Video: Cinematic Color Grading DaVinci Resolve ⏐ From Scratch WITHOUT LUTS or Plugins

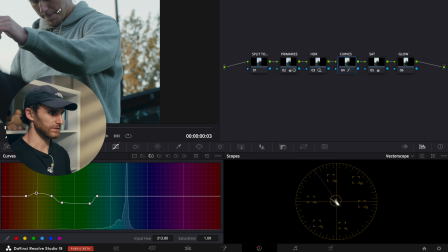(12:24)
Also add a little saturation into our skin tones. It's looking good.
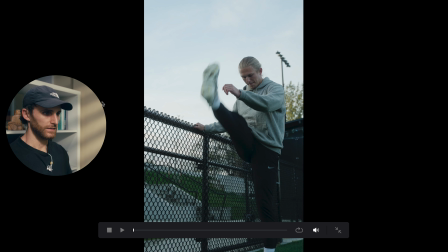(12:29)
So with all of our curves, this is before and then this is after. Before, after. Again, it's subtle changes, and you can kind of adjust it according to your stylistic preference and what you're looking to achieve.
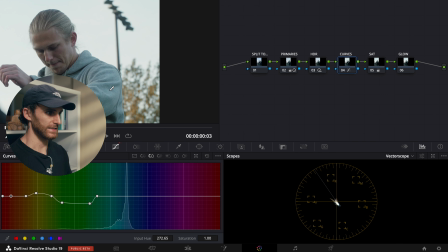(12:43)
But for here, this is what I did, and it worked for me.
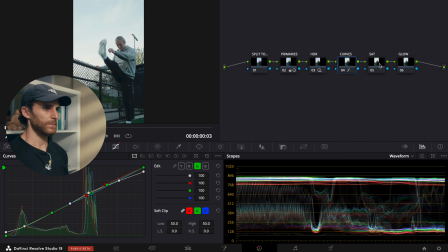(12:47)
Moving on, what I want to do is I want to impact the saturation in our image. And the way we're going to do that is actually we're going to work with our primary color wheels,
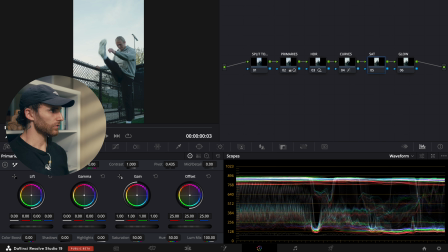(12:58)
and I'm going to specifically be focused on the gamma and gain wheel. So what I want to first do is I want to first take out some gamma. So I'm just going to bring that down to about -0.02.
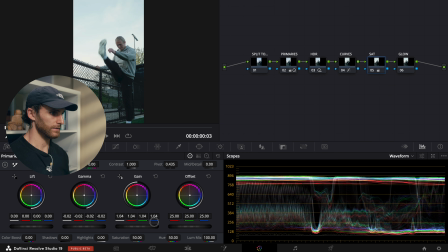(13:12)
And then what I want to do is I want to bring up the gain. I'm going to bring it to about 1.04 there. I find that this is a better way of introducing saturation than simply using a saturation slider. It just seems a little bit more natural and results in, I think personally, a nicer image.
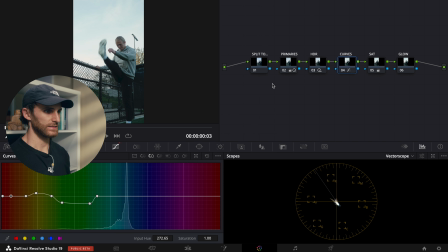(13:31)
So then next, what I want to do is I want to go to our split tone node. And with this, we're just going to create a simple split tone just to add a little color contrast to our image.
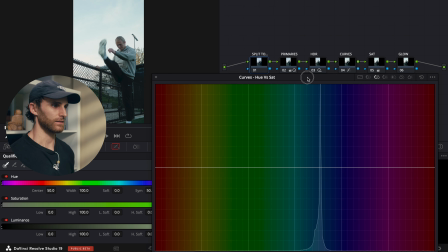(13:41)
This kind of adds the teal in our shadows and a little bit of orange or warmth in our highlights,
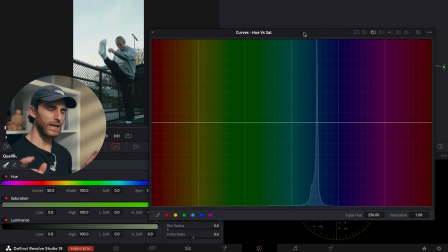(13:46)
just to create that cinematic look that most people try to achieve.
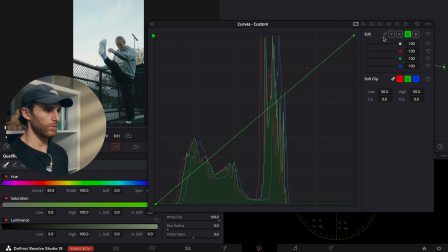(13:52)
All right, so we'll pop out our curves here, and then what we want to do is just make sure that they're unlinked. And first things first, let's go to our blue curve. So like I said, we want to be adding some blue to our shadows. So basically, I'm just going to put a control point here in the shadows and just push it up here quite a bit.
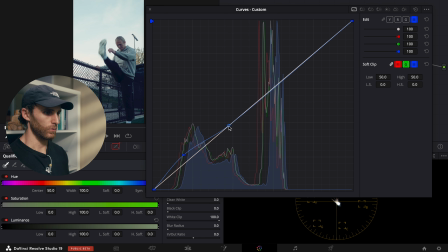(14:11)
And then we're going to add another control point here and hold Option while we do it, just to prevent spillage into the highlights. And then what I want to do is I want to go to our green curve, and we're going to do the same thing but just a little less.
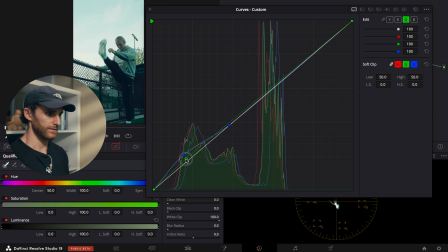(14:30)
So just a control point right around here, and then another control point here. Perfect. And so then with our red curve, what I'm going to do is we're going to focus on the highlights. So I'm going to put a control point here and then just shift it up ever so slightly. The red tends to be a bit touchy.
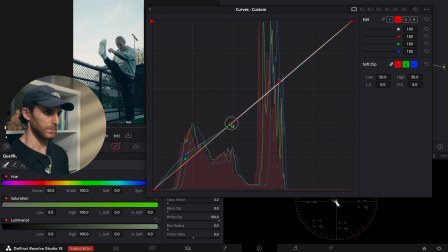(14:47)
So again, we'll put a control point here and just bring it down to about the same area as the other control points.
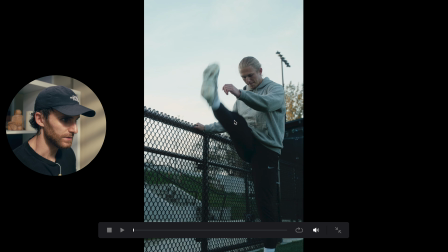(14:53)
So let's see what we've done. So that's introduced quite a bit of blue, and it's probably a little bit more than I bargained for.
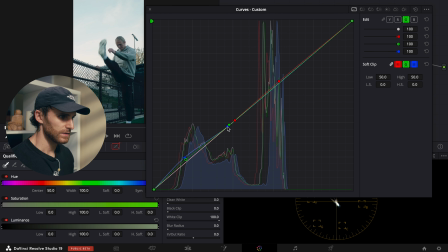(15:00)
So let's just kind of tone that down a little bit. I'm just gonna bring this control point back just to dial it in a little bit. Same with the green one. And then with the red, I wanna also just bring the control point up here, just so it focuses strictly on the highlights.
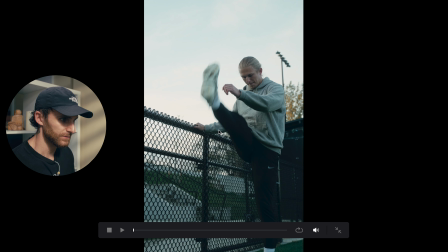(15:17)
So let's see, before, after, before, after. So again, it's just adding a little bit more depth to our shadows and making sure that they're not just strictly black and that they actually have a little color contrast to them.
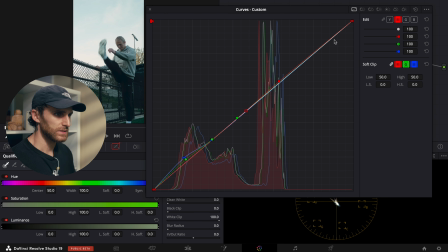(15:31)
And then one final thing that I'm going to do is with the blue curve, I'm just going to add another control point here and just pull it down a little bit just to add a little yellow to our highlights. And so then we'll put another control point here, just bring it down to where the red control point is.
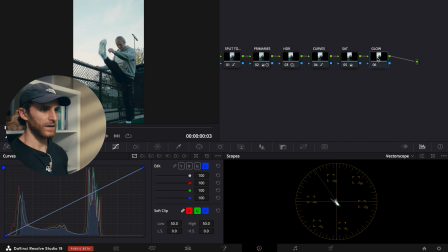(15:48)
And so then with the final node, our glow node, what I'm just gonna do is I'm gonna go over to our effects panel and just search up the glow effect in our effects library. And so just drag and drop, and then I'm gonna bring the shine threshold all the way down, the spread all the way down,
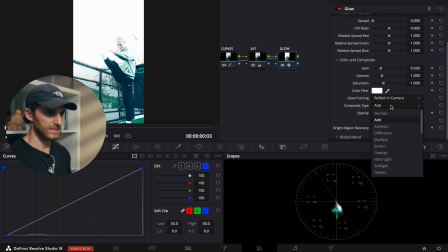(16:05)
and I'm gonna select composite type and just do soft light.
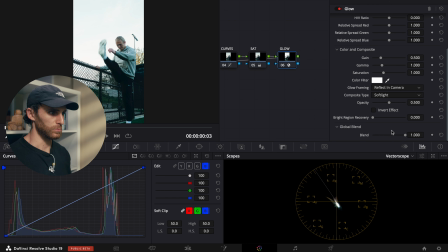(16:10)
And we're gonna then go to the global blend, and we're gonna bring this down quite a bit. We want it very subtle again. Perfect. That should do the trick.
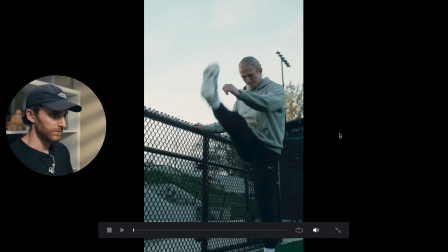(16:21)
So before, after,
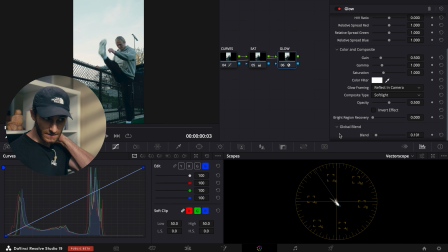(16:24)
it's almost not noticeable, just adds a little slight pop to our highlights, and that is all we're looking for.
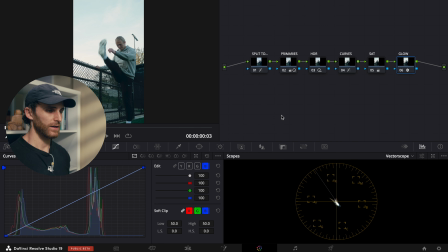(16:31)
So that should cut it for our timeline adjustments. So as you can see,
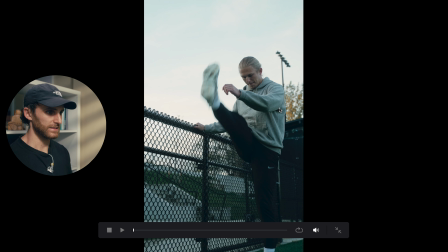(16:39)
this is our color managed image, and then this is now what it looks like after we've made our timeline adjustments. And so that should now impact all of the clips in our timeline. So they should all now have a more uniform look to them.
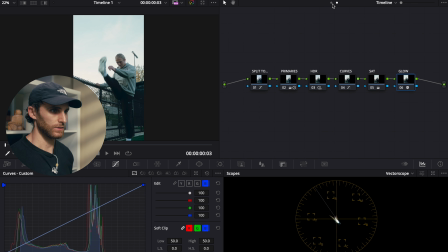(16:54)
And so what we're gonna do now is we're gonna go over to the clip section here.
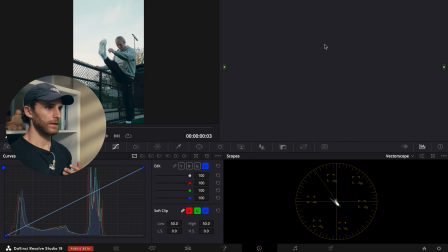(16:59)
So this is where we're gonna do our color grade, and we're gonna finesse our look for the individual clips. So what I wanna do for my node structure for this is I'm gonna do 2 parallel nodes here.
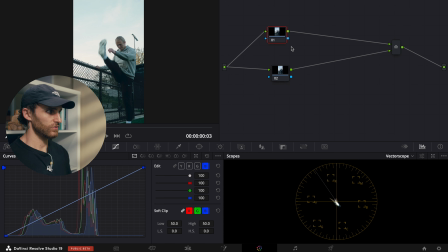(17:12)
And then what I'm gonna do is I'm gonna add 2 serial nodes up above as so here. And I'm actually gonna add one more down here. And so then what we're gonna do is we're gonna label these.
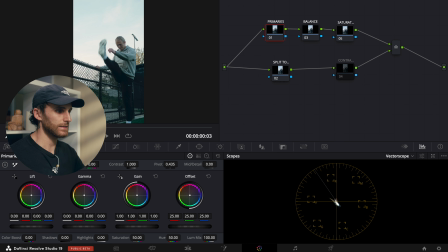(17:26)
So going into the primaries node here. So with the primaries node, we're just gonna go into our primary color wheels tab, and we're just gonna play around with the lift, gamma, and gain until we achieve an image where our highlights, our midtones, and our shadows seem pretty balanced and produce an image that is looking good.
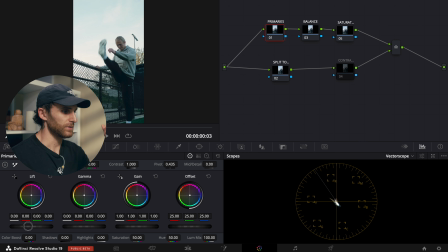(17:45)
I'm gonna first focus on the shadows a bit. So I'm just gonna bring the lift up to about 0.03 here. And then what I wanna do is I wanna bring the gamma down to about -0.02.
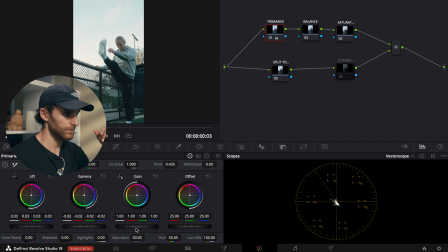(18:00)
And then with the gain, it's pretty good where it's at, but I'm just gonna bring it down slightly. Yeah, just to 0.99.
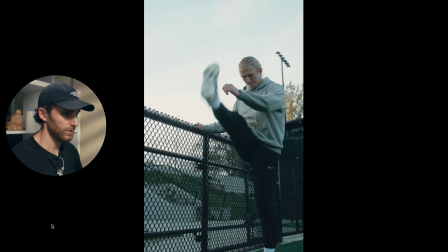(18:06)
So as you can see, before, after, it just kind of brightens up our image a little bit.
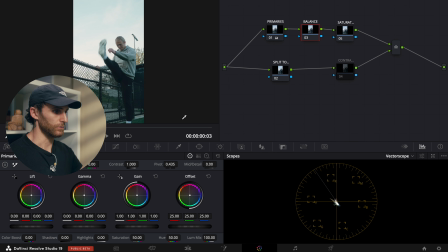(18:12)
Let's pop on over to our balance node. And with this one, again, we're gonna be working in our color wheels. I'm just gonna play around with the color wheels a little bit to see what looks good. Basically, we just wanna make sure that our skin tones remain still on the skin tone line indicator.
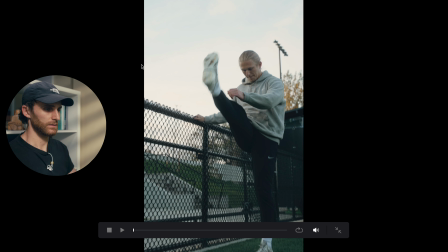(18:29)
I think I'm happy with that. It just kind of warms up the image because it was looking a little cool before.
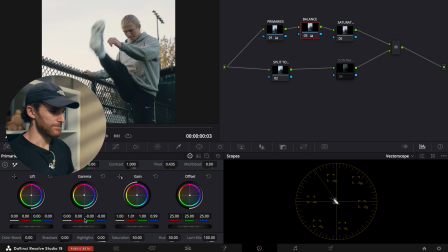(18:33)
All right, so these are the adjustments that I made for my balance.
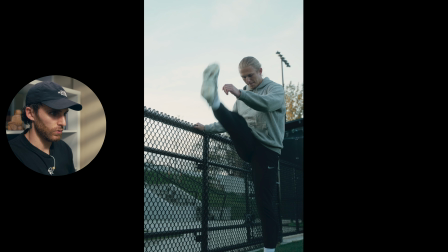(18:38)
Just very minor, slight adjustments. But as you can see, before, after, it was just looking a little too cool for my liking.
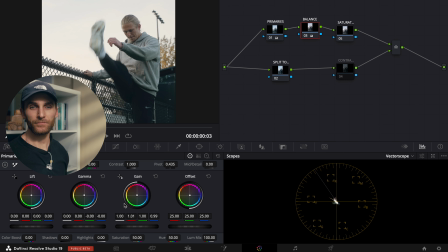(18:47)
So that's what we ended up with. And again, your image is gonna be different. So just adjust it according to what you prefer.
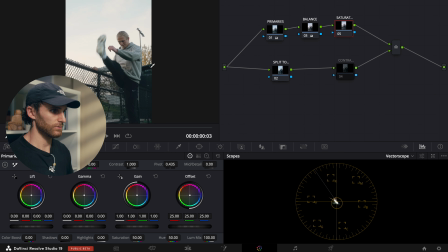(18:55)
All right, so then moving on to our saturation node. For our saturation node, what we wanna do is, again, we wanna work with our gamma and gain.
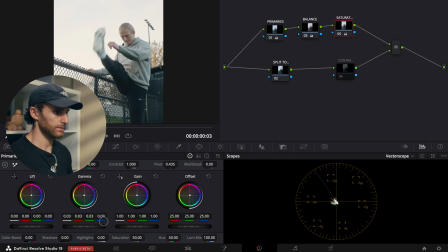(19:03)
So I'm gonna first bump up the gamma by a decent amount here, and then I'm gonna bring down the gain quite a bit. All right, so after playing around with the gamma and gain, I've kind of found something that I'm pretty happy with.
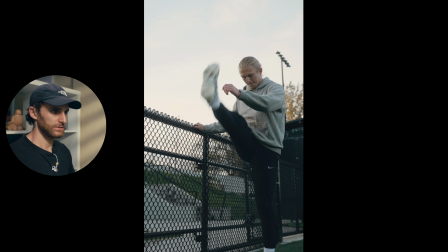(19:16)
This is before, after. It just takes a little edge out of the highlights.
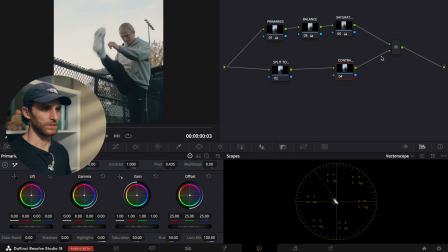(19:21)
What you can also do is you can also add a little contrast curve here in this next node, just to add a little bit of a pop back in.
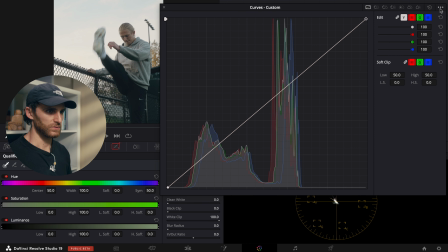(19:28)
So let's relink all of our curves. And so what we'll do for this one is we'll turn on our editable splines. We'll bring down this control point here, and then just bring up our editable spline. Let's bring this down a little bit more. And then we'll also do a control point here.
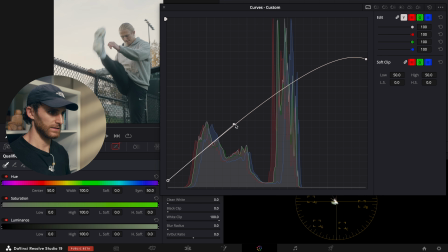(19:48)
We can just bring it up ever so slightly, and then just bring our editable spline down.
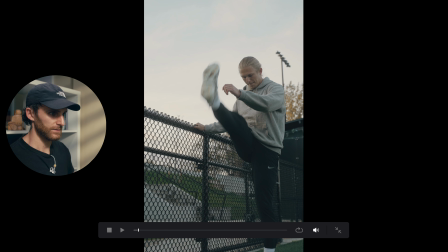(19:53)
Let's just see. before, after, just add a little bit more pop here.
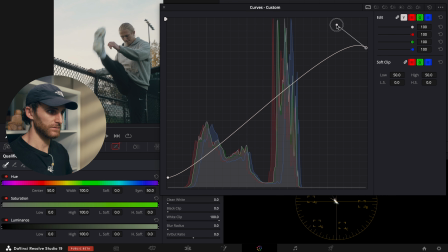(19:59)
With this, you kind of just need to adjust it according to what you're looking to achieve. All right, so after some playing around, just kind of created a little S curve here.
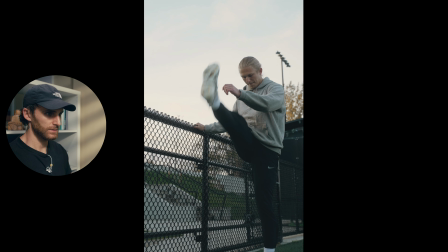(20:07)
And as you can see, before, after, just adds a little bit more pop to our highlights there, if that's something you're looking for.
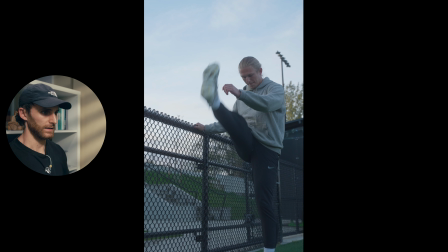(20:16)
But yeah, so here is what the image looked like with a color managed timeline and then an input color space to the clips. So that's just making it a Rec 709 image there. And then this is what it looks like now with our look as well as the color grade.
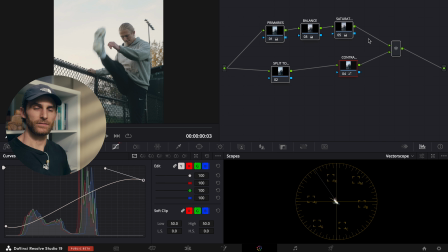(20:32)
All right, so we'll just toggle these clip nodes on and off just to show you the difference between the timeline adjustments and the clip adjustments.